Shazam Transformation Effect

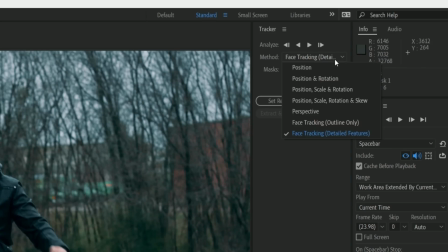(4:09)
This tracking window should appear, and we'll change this method drop down to track position, scale,
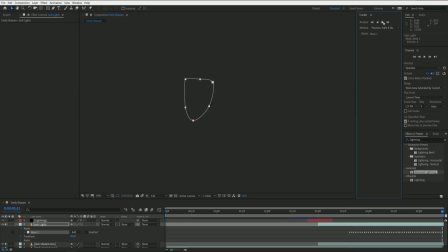(4:13)
and rotation, and play through until it's tracked the mask to Josh's chest throughout the clip. But now we're gonna break so we can make money because we like to eat.
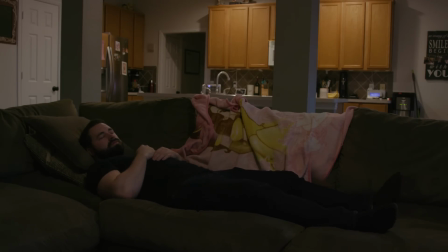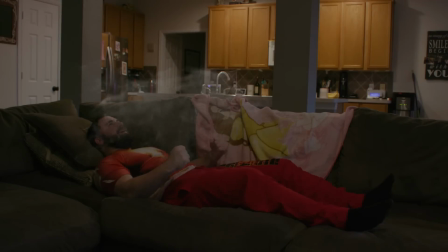(4:29) Shajammies!
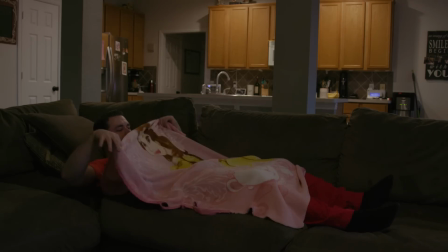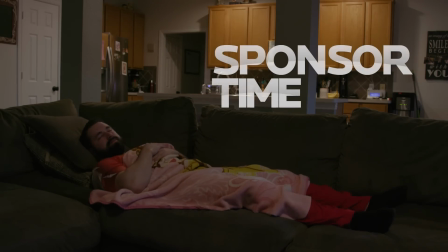(4:36)
The Domain.com is all your website needs, including .com and .net domain names and intuitive website builders, so you can take the first steps in creating an identity online.
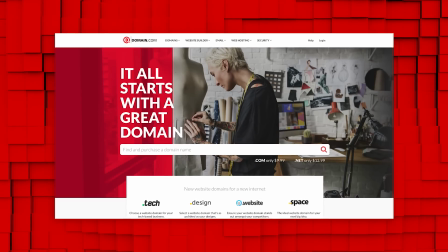(4:49)
They're affordable, reliable, and have all the tools that you need to start building that website and sharing your ideas with the world on a professional website.
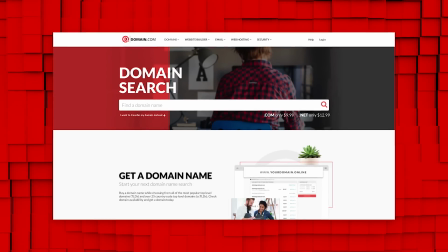(4:54)
And no domain extension is going to help you tell your story like a .com and .net domain name.
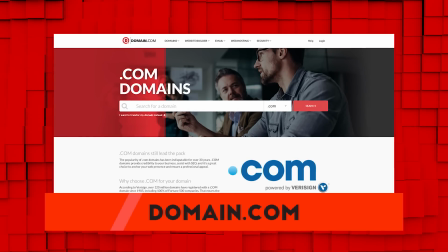(4:58)
If you want to brand yourself online, Domain.com has over 300 domain name extensions to fit your needs from .club to .space. And of course, they want to show you love by giving you 15% off their already affordable prices when you get domain names, web hosting, and email. Just use the coupon code FilmRiot at Domain.com's checkout. And when you think domain names, think Domain.com. Logo. So, in case you forgot what we're doing,
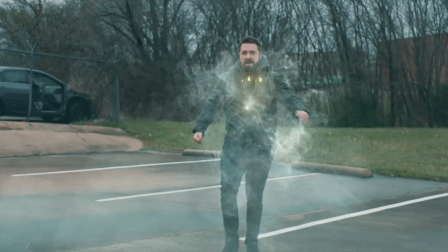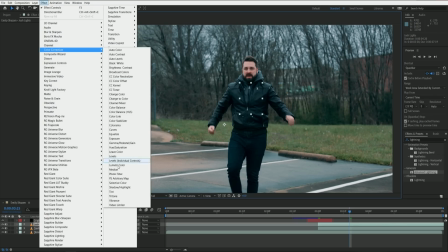(5:28)
so picking up where we left off, for this effect here, first apply a tint and then a levels effects and really crush the lights and the darks. And your enemies. Never forget to crush your enemies. You should forgive them.
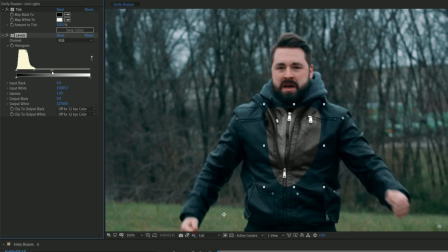(5:43)
Crush them. This effect works based off of the brightest areas of the footage, so we want to crush it until only the zippers are visible.
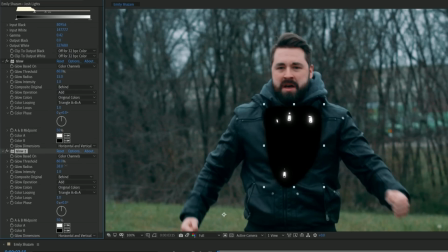(5:52)
We'll then add a bunch of glows doing the same method as we did with the lightning, duplicating a bunch for various radius sizes and strengths.
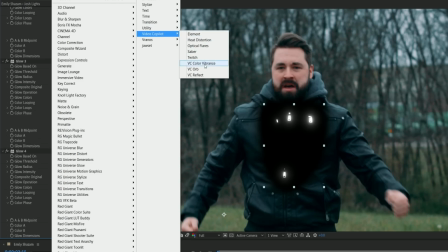(5:58)
For the color, we're going to use Video Copilot's color vibrance and select a yellow tone,
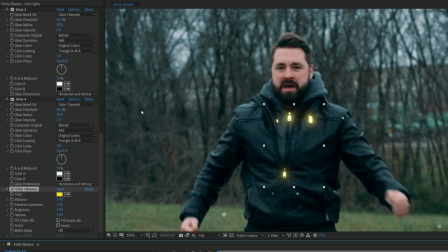(6:03)
and finally set the layer to screen, and now we have glowing zips, glowing zips, you could say.
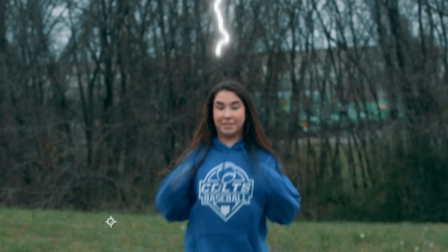(6:08)
The last addition that we could do before the next step is adding a light reaction to Emily from the lightning.
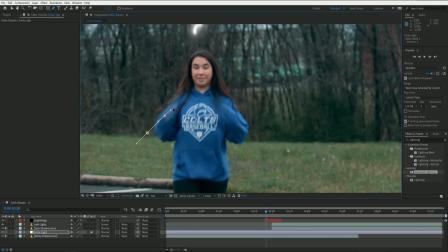(6:13)
So let's add on an adjustment layer above the footage, and first we're going to create a mask for the area which will be lit, then make another mask for the shape of your actor.
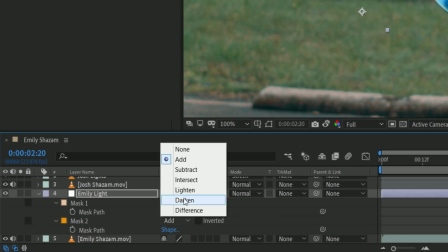(6:22)
Apply a curves and boost the brightness, then set the second mask to intersect, which keeps only the inside of the first mask visible.
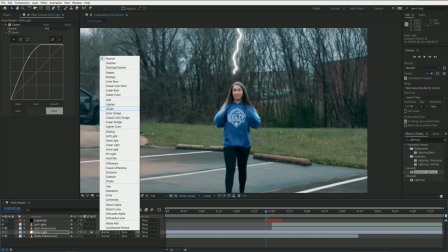(6:29)
Now feather both until you have some fall off. You can also set the adjustment layer to screen or add and alter the curves effect accordingly.
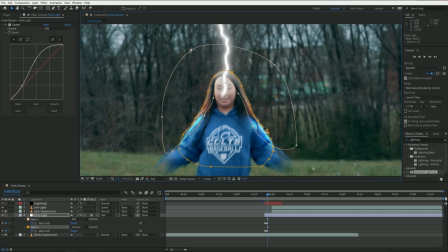(6:35)
Now we're going to animate these masks through the lightning frames, and you can also have another feathered mask for when the lightning is in front of them.
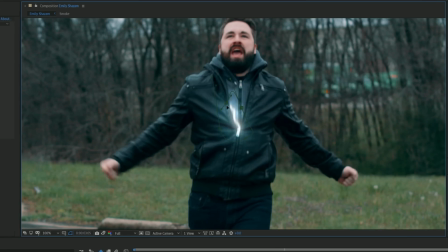(6:42)
This just helps add some interaction with the lightning overall.
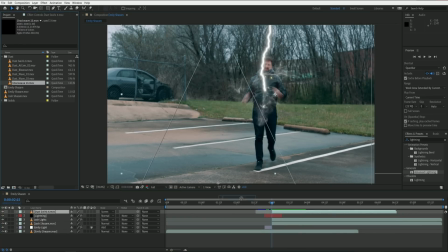(6:45)
For the smoke and dust, we dropped in a bunch of stock footage from Video Copilot's Action Essentials 2, which is still some of the best stuff that you can get until Andrew releases something new.
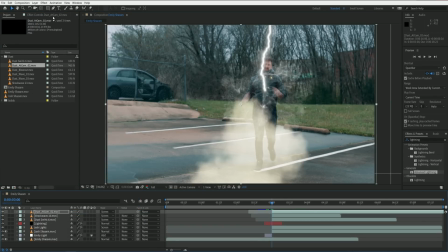(6:54)
We also use some of our own assets from an upcoming pack, but you can try any smoke stock footage that you have and see what works best.
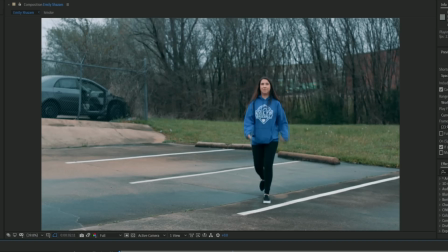(7:00)
But after building up a bunch of layers, we have this. The last key steps are the flashes, which help tie everything together.
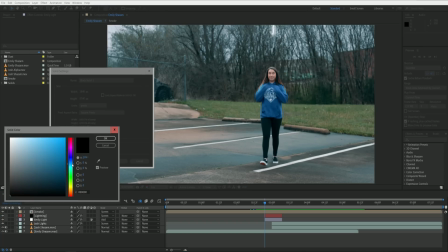(7:05)
So first, we're going to create a light blue solid layer above everything and set the layer to add.
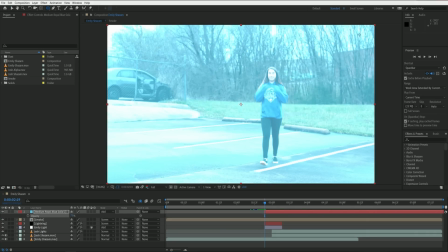(7:10)
Lower the opacity a bit if the intensity is too strong, then mask out an oval shape at the top of the screen where the lightning appears.
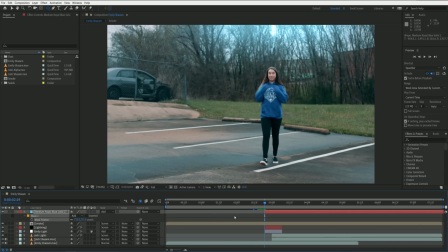(7:17)
Make sure to feather it out a lot, then keyframe the feather and mask path.
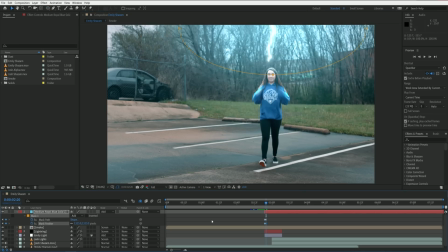(7:21)
Move forward and keyframe the mask and feather to expand down and feather out more to create a sort of blooming light effect.
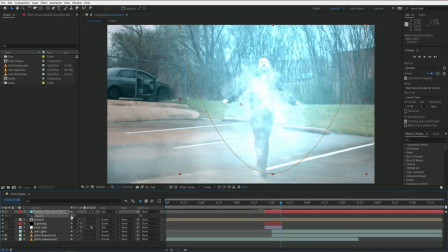(7:27)
Then keyframe the opacity to fade out after the transformation. The solid layer should now look something like this.
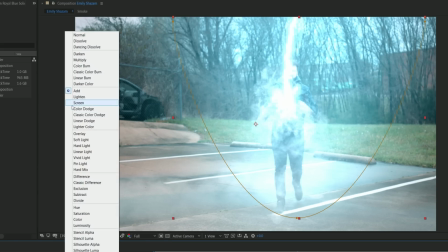(7:33)
If the brightness is too strong, you can change the blending mode from add to screen, but we're going to keep ours as add for the intensity.
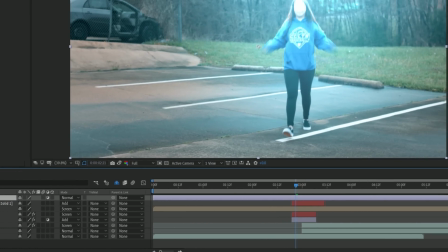(7:40)
Now create an adjustment layer, which we'll call flash. Have the layer start a couple frames into the lightning appearance and apply a curves effect.
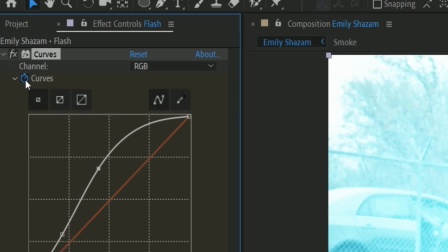(7:47)
Boost the brightness and move forward a frame and set a keyframe for the curves. On the next frame, we're going to press reset to get the brightness back down to 0.
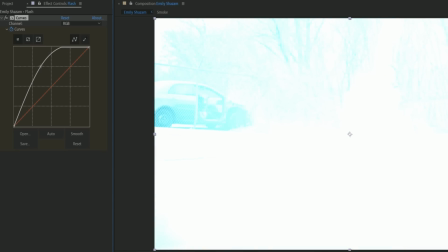(7:55)
On the next frame, we're going to bring the brightness back up again, then move forward a couple frames and reset back to 0 one more time.
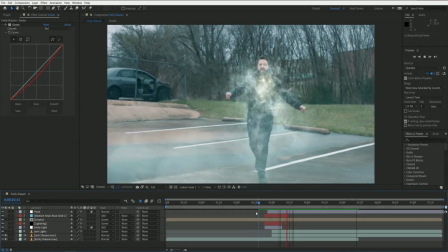(8:02)
This creates a double flash effect, which really helps the lightning and the transition between the actors.
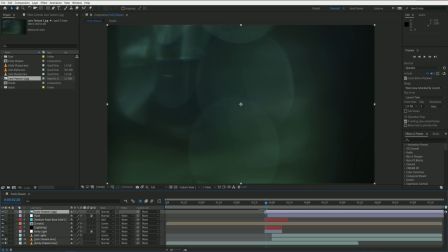(8:08)
Finally, for a couple extra touches, we used a lens texture, which you can get from the links in the notes below.